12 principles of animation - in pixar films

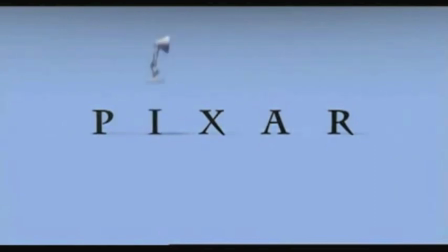(0:06)
To show examples of the 12 principles of animation, I have chosen 3 of Pixar's films.
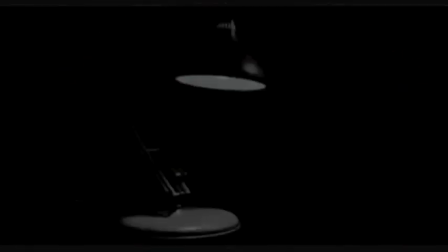(0:12)
To start, I have chosen Pixar's first short, Luxo Jr. For such a short film, Luxo Jr. includes many of the 12 principles of animation. The first is shown in the exaggeration of movement in the lamp, bringing human qualities to any animatic object.
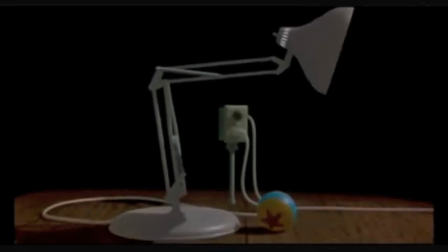(0:29)
Throughout the clip, the appeal that comes through for the characters is emphasised by their personalities.
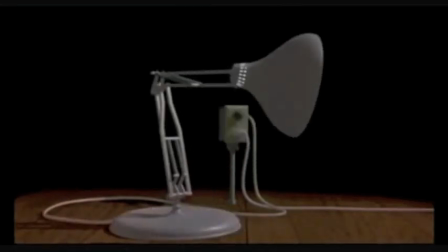(0:35)
Anticipation is shown throughout the sequence, particularly when the larger lamp is waiting for the ball to return and more exaggeration is shown to portray that it is surprised.
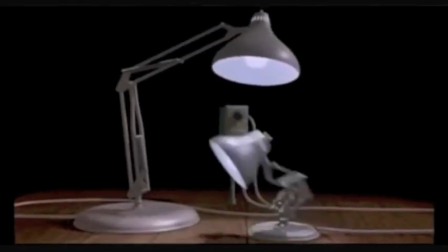(0:43)
As the smaller lamp jumps into frame an example of arcing is shown in the lead as well as a small amount of follow through and overlapping action when he stops.
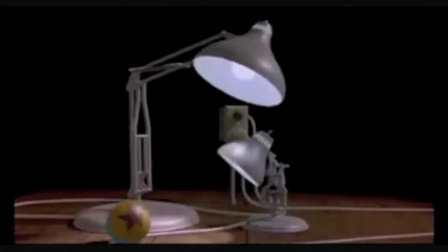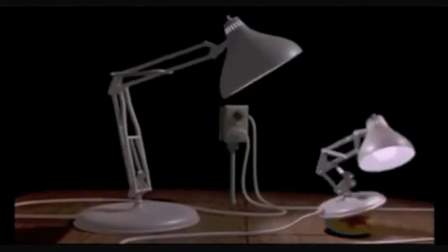(0:58)
The smaller lamp jumping on the ball shows the timing and squash and stretch principles.
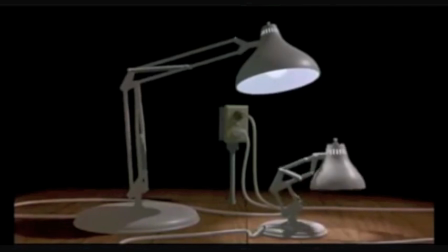(1:07)
And secondary action is shown after the ball has deflated in both the lamps reactions as they lower their lights.
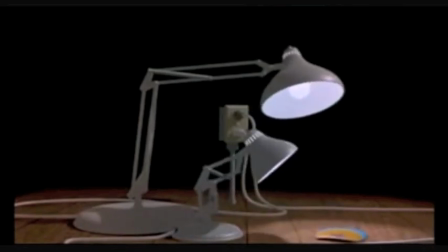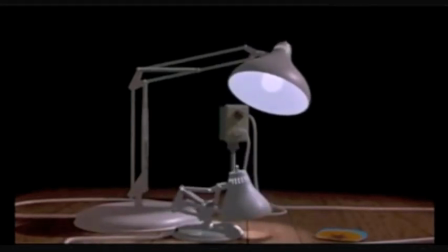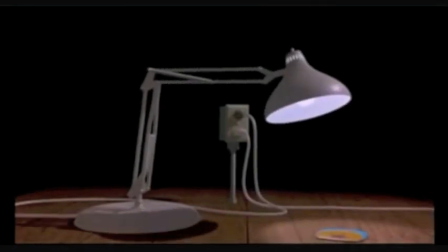(1:27)
Further anticipation and exaggeration are shown here as the large ball comes into view.
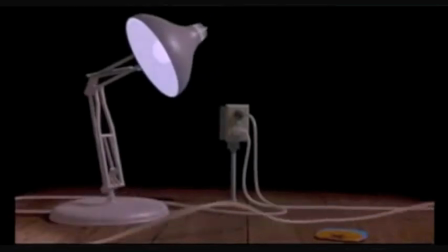(1:35)
The next clips I have chosen are from Toy Story.
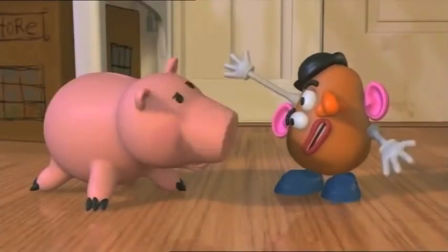(1:41)
A good example of fine detail and movement in a secondary action is Ham's feet tapping, they bring more life to the character throughout this simple life-like act.
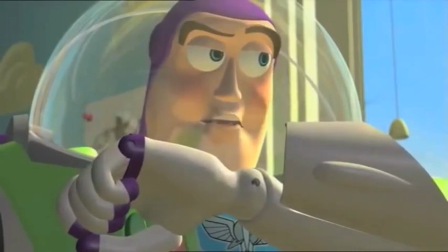(1:50)
The staging here emphasises on Buzz's face, bringing our full attention to him as he fills our view.
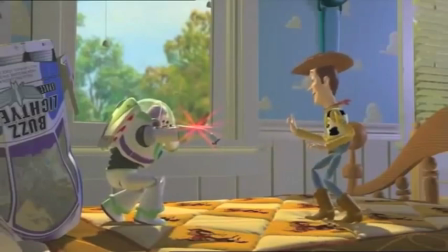(1:57)
Another example of Squat and Stretched is used when they land on the bed.
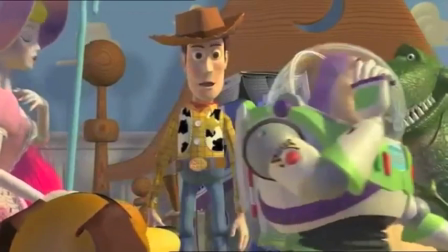(2:03)
To my knowledge all clips shown are solid drawings. The great example here for follow through and overlapping action is shown as the characters are all at different depths away from our view.
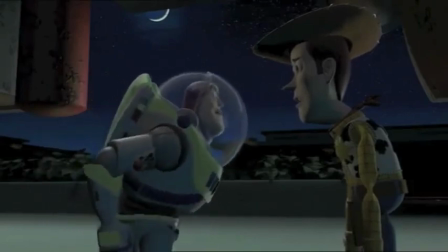(2:14)
The appeal in the characters differs as one has rigid movement whilst the other is more flexible and doll-like.
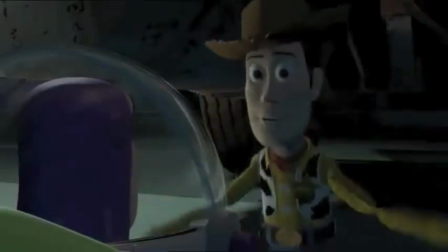(2:21)
Exaggerated movement is shown in Woody's arms here to emphasise his frustration.
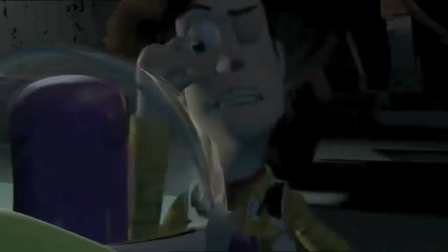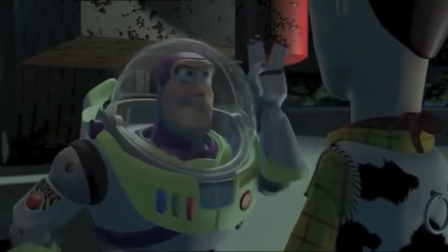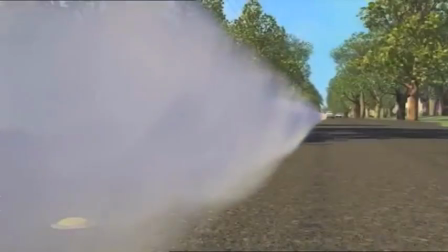(2:35)
Here is another example of secondary action as the movement in Woody's face is portraying the speed wheel travelling.
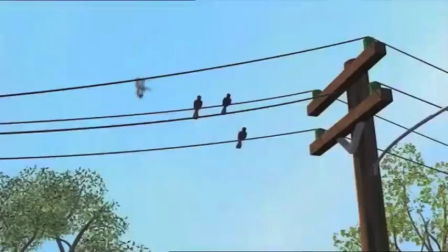(2:44)
Slow out and slow in is used as the characters fly down under the wire which is another example of overlapping action.
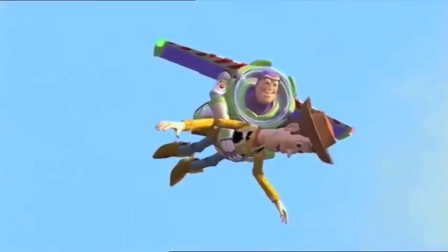(2:50)
Straighten ahead and post supposed action are shown here, one as they are flying and the other as we see Woody's feet then be which could also be classified as a secondary action.
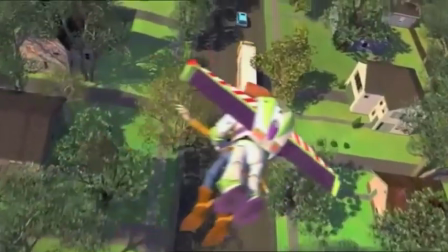(3:01)
Final clips I have chosen are in Finding Meemaw.
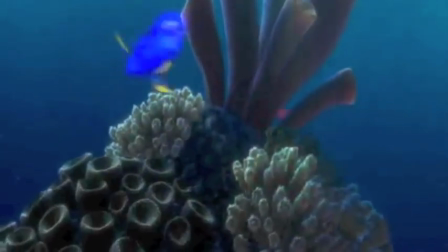(3:07)
Overlapping action is used in this sequence as the fish are swimming around the coral
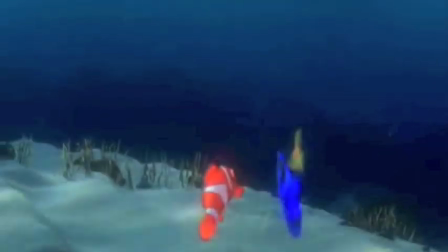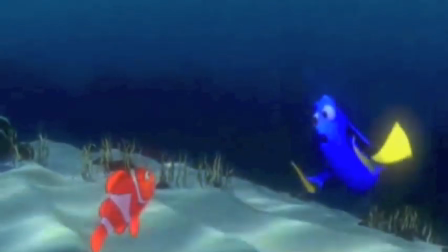(3:18)
and staging is shown to emphasize on Dory's face. Slight amount of squat and stretch used as they start to swim as well as exaggeration in their movements.
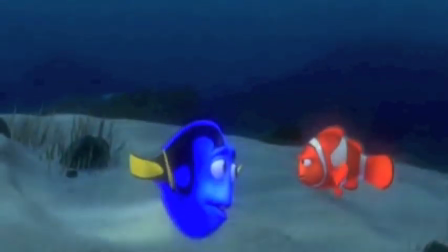(3:29)
The straight ahead and pose to pose action are shown here in this sequence as the fish are swimming.
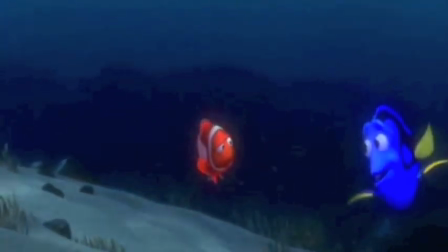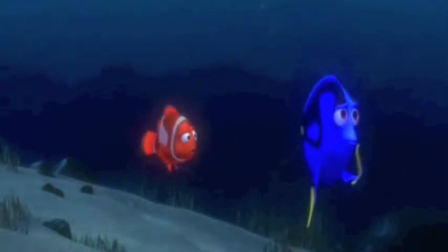(3:41)
Great secondary action is the constant movement of their fins which brings reality to the characters.
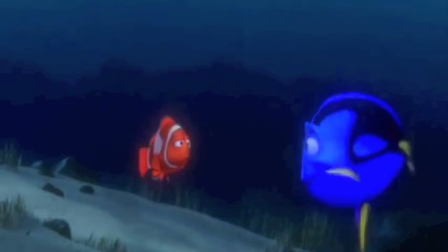(3:47)
In particular, the fins are almost arm-like and used for emphasising human characteristics.
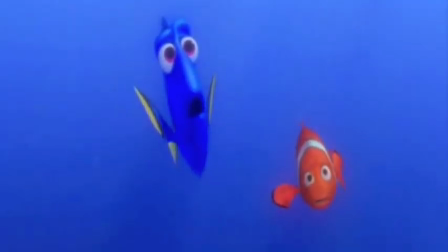(3:55)
The appeal of the characters is shown in the contrast between Dory's positive attitude and expressions in comparison to Marlin's negativity.